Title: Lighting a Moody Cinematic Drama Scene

How's it going, everyone? This is Takai, and it's actually been a while since I've done some cinematography breakdowns here on the YouTube channel. And for those of you who don't know, I'm a freelance DP outside of this whole YouTube thing. And once in a while, I like to make videos where I break down camera and lighting techniques on the content that I DP. So this short film that I'm going to be showing you guys today is a short scene that I shot with my good friend Alex. If you haven't seen the short yet, you can click on the card that's going to show up right here, or if you're too lazy to click on that, then go ahead and click on the link in the description below.
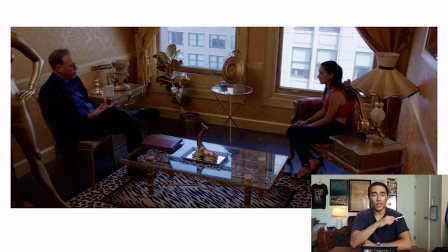(0:35)
The first shot that we're going to go over is the opening shot of the short, and here we have a wide shot establishing the therapist and the patient talking to each other. And in this shot we have two windows right here, which if you were to expose for the ambience of the room,
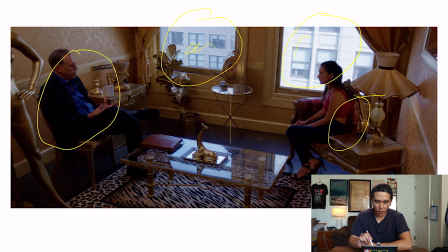(0:53)
it's normally going to be very overexposed in these windows if I were to expose naturally for the ambience. But if I were to do that, the scene is gonna look very flat and boring. So we shot this with the Blackmagic 6K Pro, and what I ended up doing to start off is I added two NDs in order to darken the room and get it to this exposure level.
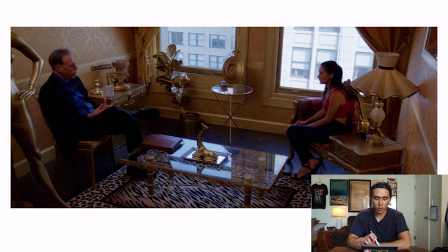(1:18)
And that made it so that the windows weren't so overexposed, and it's basically exactly what you see right now. But then the problem with that is that the ambience of the room is going to be underexposed and it doesn't look very good.
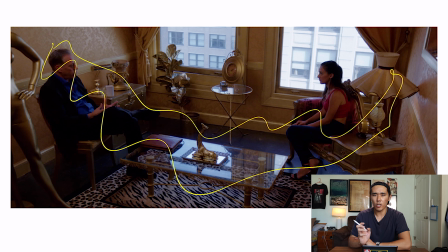(1:32)
And I was kind of going for a more moody, kind of natural look, but at the same time I don't want it to be too natural. I've noticed that a lot of DPs will tend to just not use lights at all and just ambiently light the room with practicals. For me, that's not how I like to do things.
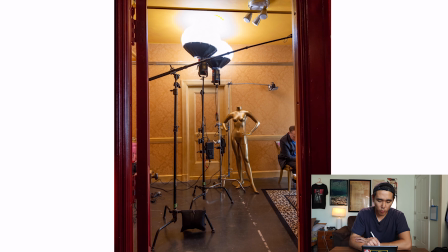(1:51)
So to bring up the ambience of the room, what I ended up doing was I set up two 300D Mark IIs with two aperture lanterns, and I aimed it straight up at the ceiling. And what this does is that it adds a lot of ambient light into the room.
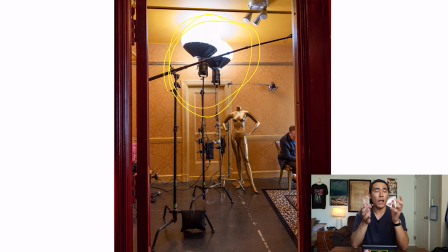(2:07)
I'm using like a technique called bounce lighting, where I basically just aim the light source at a wall or a ceiling in the room, and then all of that light is going to be bouncing into the room, and it looks very natural and it doesn't look very direct. And it's a very good way of adding ambient light into the room and having extra lighting control. And in my opinion, it lights the room in a way that's similar to raising your ISO, except normally you don't want to raise your ISO, you want to try to keep it lower. Especially with a camera like the Blackmagic 6K, you would want to ideally shoot at the native ISO, which is ISO 400. So in order to keep the ISO low and get the image looking the way that I want and actually have a lot more lighting control, we're going to add in a lot of different lights.
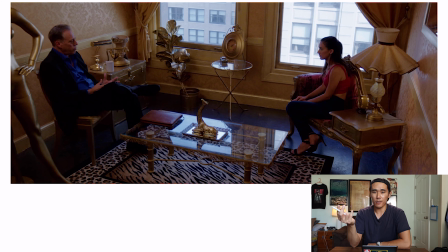(2:55)
And if you were to look at this scene right here, it looks kind of natural. It doesn't really look like there's that much lighting added into it, but it actually looks like this. It actually looks like this because of the two aperture 300Ds being aimed at the ceiling.
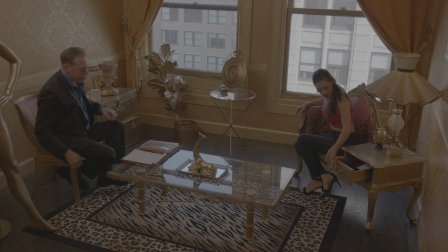(3:09)
And if you look at this shot right here where I turn them off, you could actually see a lot of silhouetting.
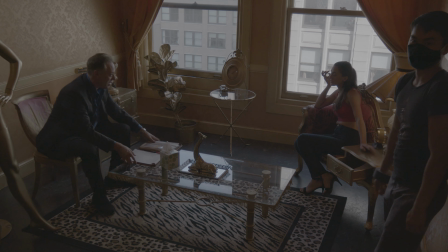(3:14)
So I wanted to add some ambience into the room by adding the two 300Ds here, and that helped make it not so silhouetted.
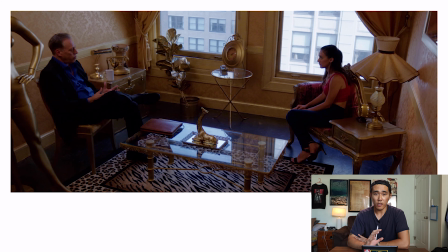(3:22)
And doing this just helps give the shot look like it has a lot more dynamic range. And what it's also going to do is it's going to preserve the highlights. So turning on the two 300Ds at full blast and lighting the room to look like the way it does now, what it allows me to do is it allows me to have a lot more control over the
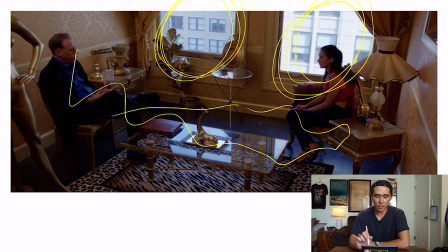(3:41)
exposure of these windows and keeps it as normal looking as possible. And then also another thing with adding the two lights is that this lamp is properly exposed now. Normally if I were to expose for the ambience of the room, the lamp is going to be overexposed and it doesn't look very good.
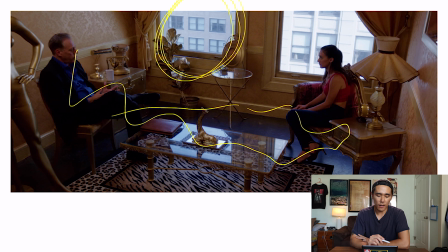(3:59)
So having the two NDs inside of the camera and then the two aperture 300Ds lighting up the room, I could really bring down the exposure of the room and any of the highlights that are present inside of the room,
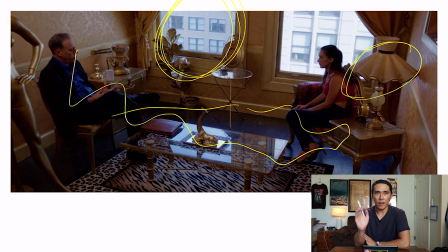(4:12)
and it gives it a much more natural and more aesthetically pleasing look to the footage.
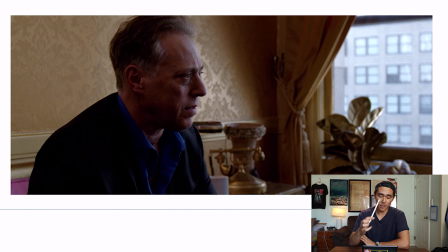(4:19)
All right, so moving on to the next shot, which is a close-up of the therapist. The only thing I really added to the setup at this point is the key light that's lighting his face on the left side of his face.
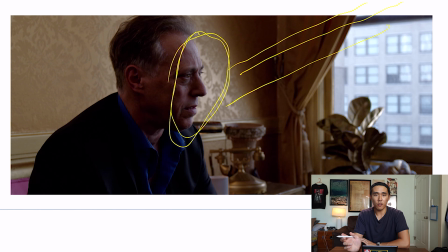(4:31)
And this is actually an aperture 300D with a light dome Mark II and a grid attached to it lighting his face. And I use the grid so that the light isn't just spilling everywhere. It makes it a lot more directional and makes it so it just aims more straight at his face as opposed to lighting up the ambience of the room.
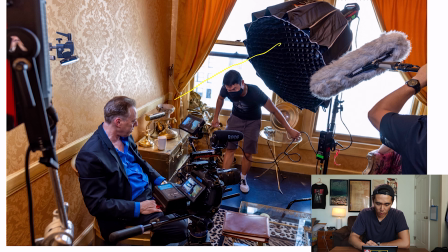(4:51)
And as you can see in this behind the scenes picture, this 300D is key lighting him on the left side of his face. And then also I chose the left side of his face because it kind of replicates the lighting of this window right here, motivating the light sources essentially.
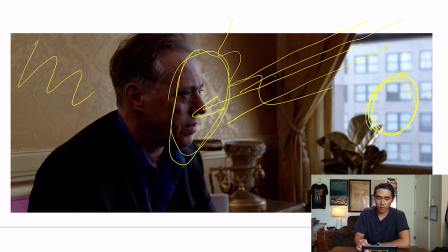(5:11)
If I were to only rely on the light that is coming from this window, it's actually not going to be that much light, especially since I'm already darkening it by a lot in camera anyways. So I add in my own light, which is 300D, to just amplify the already existing light.
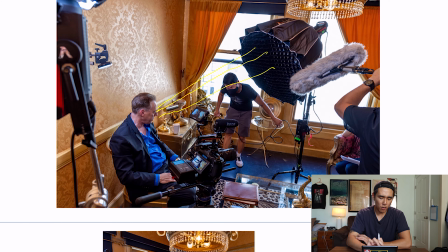(5:29)
And then the last thing with this setup is that I also added in a backlight right here,
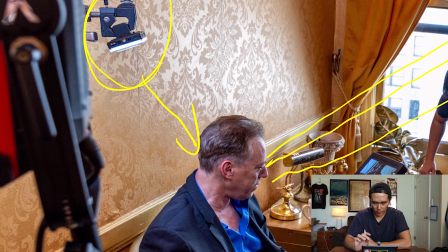(5:34)
and that's just lighting the back of his head, so that just to create a little bit extra separation from the background.
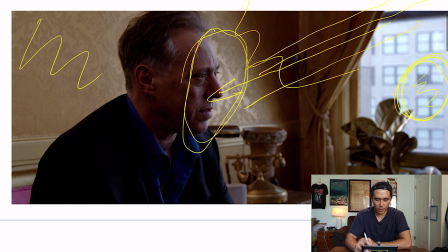(5:42)
And if we go back to the screenshot right here, and you can see in camera it looks like this.
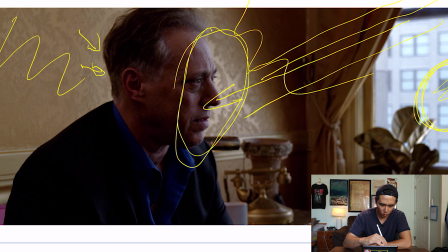(5:49)
It's very subtle, but that's kind of the goal of it. I didn't want it to stand out too much, and a lot of people would probably say like there's no motivation for a backlight to be there, and it doesn't really make sense. But in my opinion, like I don't like to follow the whole motivation rule to a T. There is a certain extent to where I agree with it,
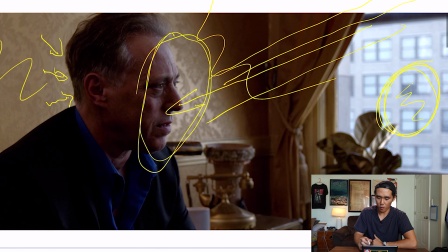(6:11)
and I think it makes it look a lot more aesthetically pleasing. Like for example, the window over here, and the 300D, that's a motivated light source.
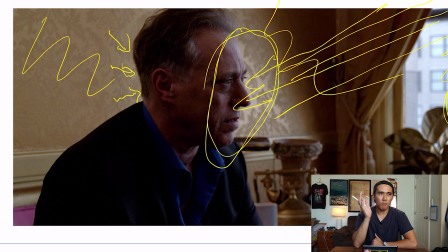(6:20)
But then the backlight, there isn't a motivated light source. But then in my opinion, like just seeing how the back of his head, I can't really show it to you guys because I didn't get a shot where the backlight is off, but having that extra separation just helps create a lot more shape onto the person's face, and also just helps it pop a little bit more. And overall, to me, like I try to find the perfect balance between motivation and more, I don't know, Hollywood cinematic type lighting. I don't like it to look too natural because then it just kind of looks crappy. So it's just one of those things where I'm just adding it to help make the character pop a lot more.
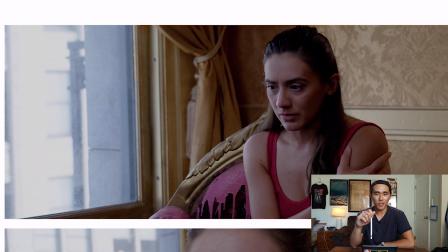(7:04)
Okay, so the next shot that we're going to be going over is this medium shot of the patient talking to the therapist, and the lighting setup is pretty much exactly the same. Normally my rule of thumb when setting up lights is just to be respectful of a production's time and the time and the money that they spent on the location. My rule of thumb is to always think to myself,
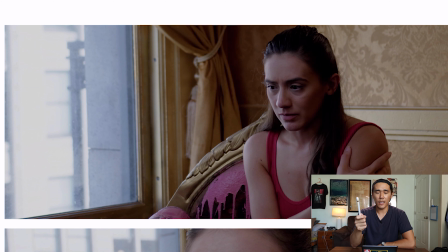(7:24)
how do I set the lighting up in a way that looks aesthetically pleasing, but it also gets the job done quickly? So I really this exact same lighting setup that I was using for the therapist, I basically just took the light,
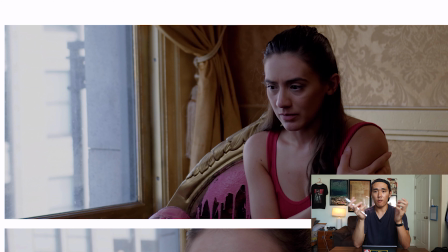(7:39)
me and my grip, we just took the lights and then moved it. And then for the most part, everything is kind of set up already, set up on stands.
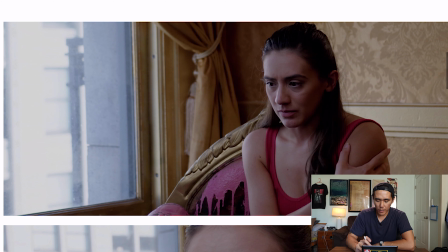(7:47)
And if we were to look at the lighting right here, I'm doing the exact same technique where I'm key lighting her with the aperture 300D, and it's motivated by the window that's right here. So it just gives it a more natural feel.